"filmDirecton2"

You feel a sense of danger within the character. Of course, Joker is very common, so it consciously know it. But even if you are not known Joker, you can answer this because the way makeup is there, the colors are there. Think about the same Joker, okay? Evenly lit around. Even lit around. The Joker is wearing a very nice suit. The color is contradicting to the background and is standing with hair not messed up like this. If you just take out all the things that is added on the screen, you won't find that in the shot. So all these things are done to make him feel like the way it is felt. Okay. Now the third thing, see this, consciously, subconsciously, our eyes will directly go to the blue color shirt guy or the blue color cap guy. Why? Because the guy is wearing a shirt which is contradicting the background color and contradicting the girl's dress. So he's highlighted there. So without telling anything to us, with the use of costumes mise-en-scene, the director had made us look at to him. So this is mise-en-scene. Okay. So to mise-en-scene, little more like understand it better, I'm going to show you a small scene from a film called Bahubali. Okay.
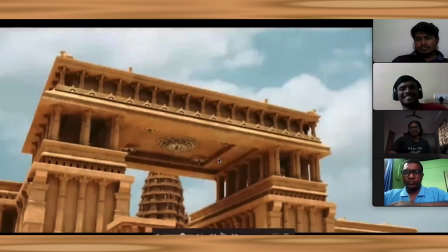17:41 I think everyone will watch this film, so there's no need of any explanation.
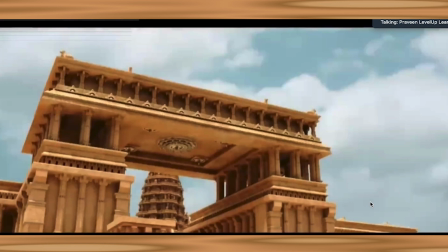17:45 And I used Bahubali because Citizen Kane is a film which is like critically acclaimed and cult film, classic film. What about commercial films or you see mainstream films where people are go in masses to watch the film? Even in that film, if the film is working, it would have got a great mise-en-scene, staging, blocking, everything should be there.
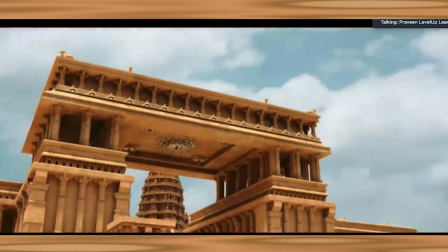18:03 Only then it works. Or else, great stories will become nothing when you see visual. Okay. So this is the opening of a scene. Now look at it.
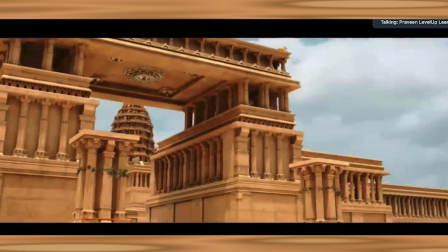18:16 See, all the aesthetics I have taught you, this is the last aesthetics I'm going to teach you today. So whatever I have taught you till now, whatever we have discussed till now, we'll see everything in this discussion.
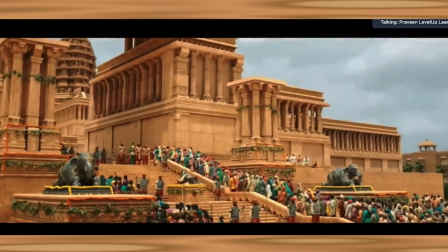18:27 Okay. See. This is tilt down, exterior, Magilmati Palace, day.
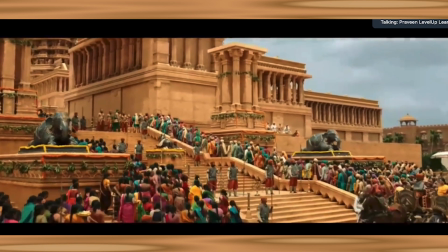18:35 Tilt down. Extreme wide shot.
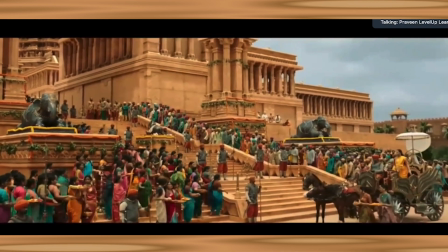18:40 You can see Anushka is coming in a car and getting down. Okay.
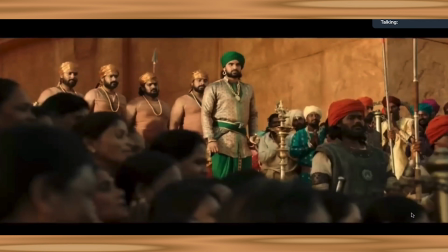18:48 Now, this is the second shot. Now, when you see it, can you sense anything? The question. See, why? Wait a second. Okay. When you see this frame, second shot of the scene, first shot Anushka is introduced.
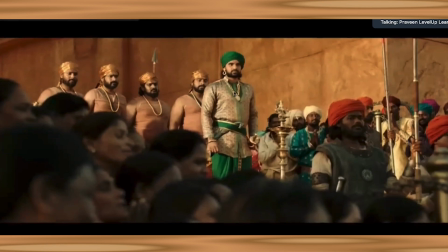19:05 The second shot, this person is introduced. We can keep him as the minister. Okay, minister is introduced. Our eyes will directly go to him. Okay, because there are a lot of things layering to it.
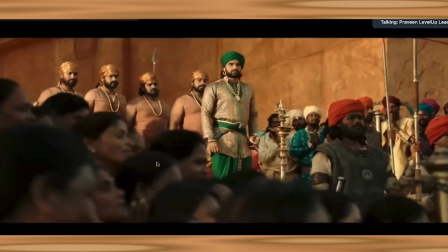19:19 Number one, the foreground of the shot is filled with heads of women, which is not in focus 100%. It is kind of blurry and not very in focus. And it is not arranged in a way to differentiate each and every one.
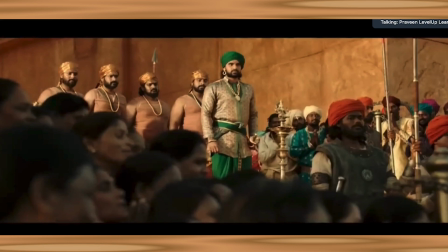19:36 It is just put it in a lot. Now what happens is, now our eyes will skip that actually, subconsciously. Our eyes will skip them because there's no detailing here. Our eyes will definitely cross it, number one.
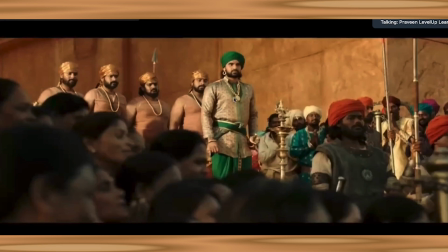19:51 Number two, there are 4 security guards behind this minister. Our eyes will skip them. Why? Because of costume. Costume, great. Their costume is blending with the background wall. Now our eyes will reject them too.
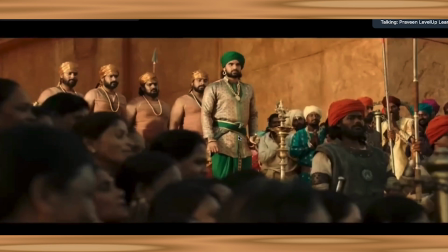20:12 Then this guy is wearing a dress color, mise-en-scène costume. He is wearing a dress color which is contradicting the setting, background color. Now what happens? He is highlighted.
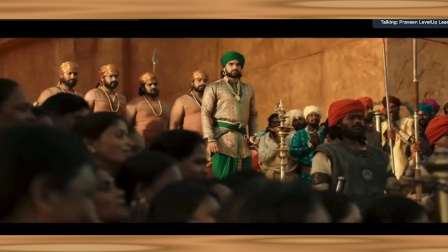20:25 4, he is standing in the center of the frame in an elevated position. So our eyes will ignore everyone and see him, ignore everyone in the sense, not like this. Our eyes will consciously go there immediately. Everyone else will be in the side of your eyes. He will be in the center of the eye.
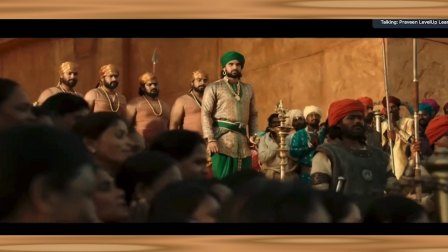20:42 So this is what the director should be doing to consciously grab the audience inside your screen. So Anushka is introduced, Minister is introduced, 2 shots. Number 3.
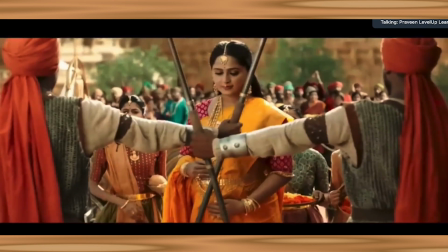20:57 Now this is shot number 3. Anushka is trying to get up in the stairs. She is crossed, mise-en-scène crossed 2 swords, not sword, a rod, we can keep it as a rod.
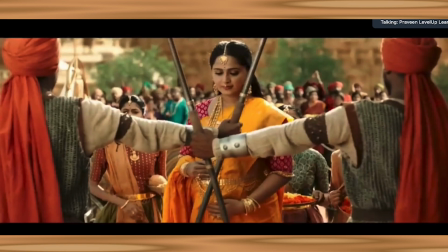21:10 Rods are kept, sword rods, whatever it is kept. And she is blocked. Now we feel she is actually powerless here.
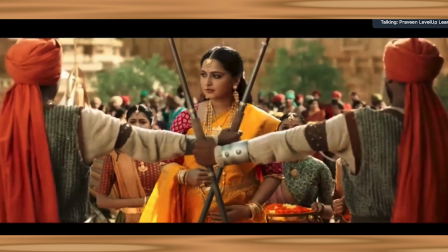21:19 She is actually feels like she is jailed. She doesn't have any power. Now this props and making the prop stand like this will give you the sense of being jailed. Okay. Subconsciously we know that she is not in power. Next. Sorry.
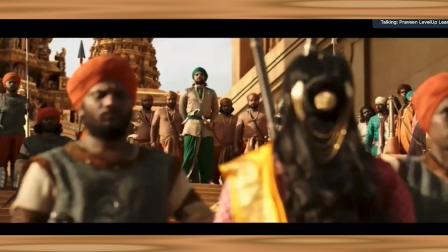21:38 This is the exact thing what I told you now. That's, you can all switch on your video, okay? Only then I know you that you are in the call and we can have a conversation now. Great. So now this is very evident that Anushka is not in power and he is in power because he is in the top and Anushka is in the lower ground.
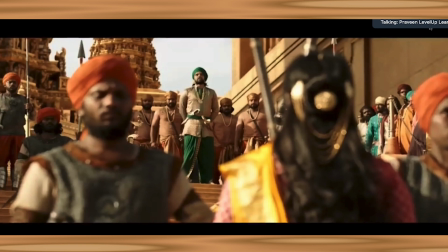21:55 It is a very obvious shot to make us understand that Anushka is not in power and the minister is in power. Okay, now see. Now the shots will be repeating.
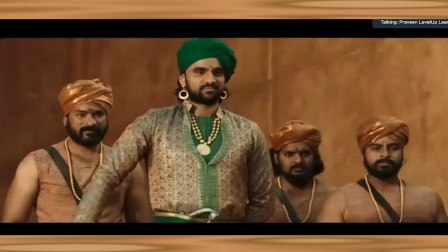22:06 Same jail shot.
மேற்கு வாசல் வழி செல்லுங்கள்.
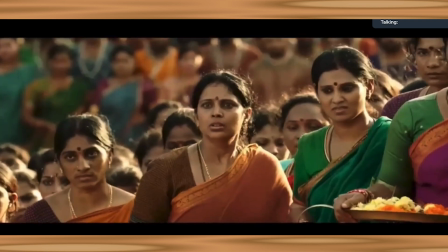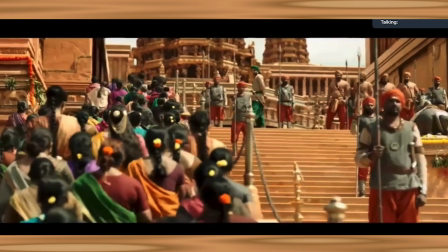22:17 நீங்கள் செல்லுங்கள், பரவாயில்லை, முன் செல்லுங்கள்.
Low angle shot. She's trying to get up to the stairs. Now you see him.
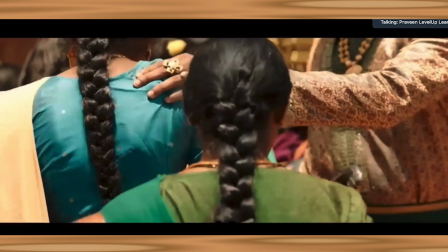22:24 Now see, this is a close-up shot. You see his hand.
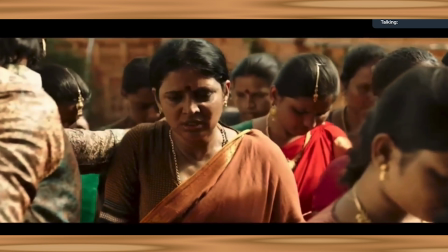22:31 Top angle till then.
வேகமாக நகருங்கள். பின்னால் பெரிய கூட்டம் இருக்கிறது.
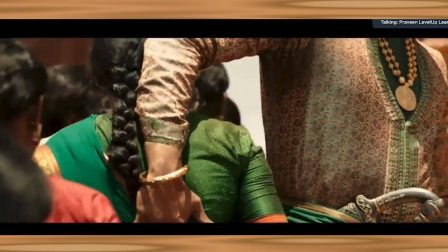22:38 This is a shot. Close up. Tilt up.
அடுத்தது நீ.
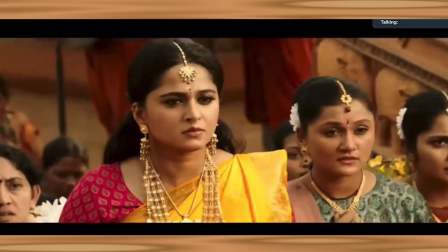22:44 Close up.
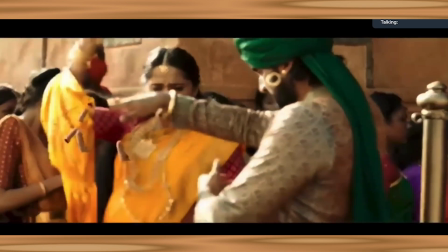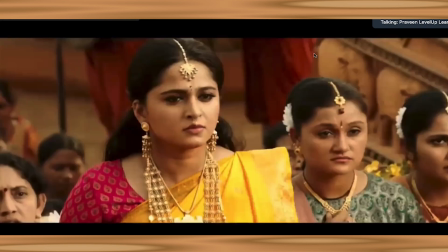22:54 See, I'm going to repeat it again. This thing. See, I'm going to keep it on mute now.
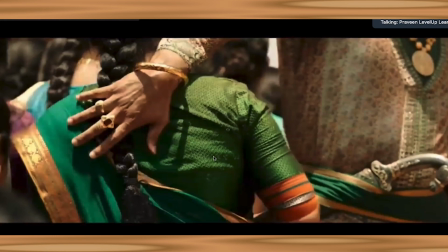23:00 See the pacing of this few shots at the end. See, pacing is cutting.
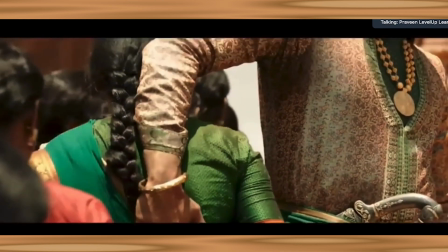23:07 See,
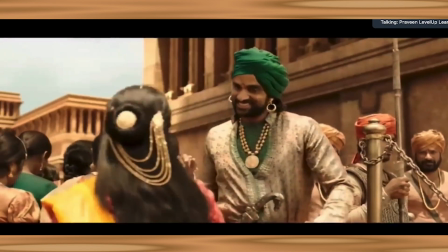23:11 cut, cut, cut, cut, cut.
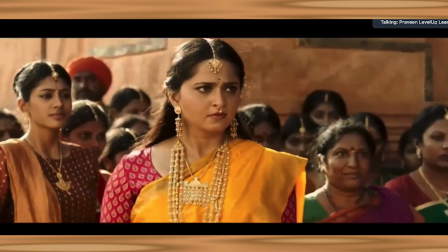23:16 So the last 3 cuts while she is cutting, it is faster paced because you wanted the audience to feel the suddenness in it. It is just happened sudden. To make that suddenness to happen, you should have some breather before that. If it is like tuck, tuck, tuck, tuck, it won't work.
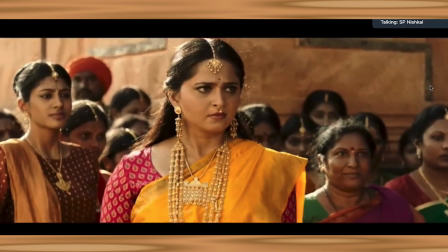23:36 If someone said something like Yeah, we should cut the shots again and again to make it fast, right? Like no. things happening very fast. Yeah. The angle should be changed.
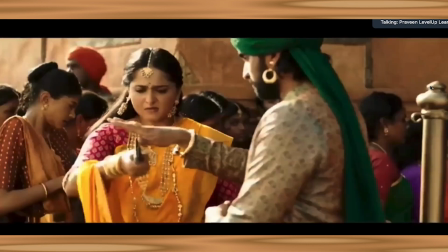23:50 Yeah. See, I'll repeat it.
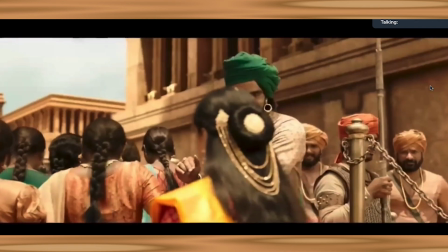23:52 See, cut, cut, cut, cut, cut.
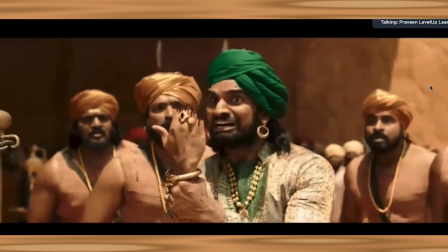23:59 So there's 3 cuts, 3 angles you have. Don't length the shot. That is the thing. If the shot is taken for 4 seconds, you are going to cut it down for 1 second or 2 seconds. Just chop it off. That's it. So tuck, tuck, tuck, it will go. So what happens is it will create a sense of suddenness there.
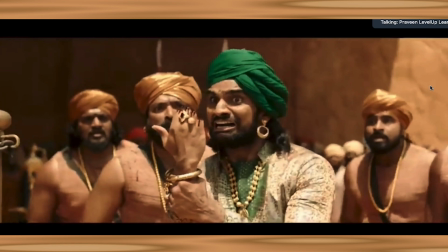24:14 To create that sense of suddenness, before that sense of suddenness, you give a breather where the shot doesn't go that speed. You slow it down. Before the storm. Yeah, great, exactly. There's a calm before the storm kind of a thing. Okay, so that's how it works. Now see.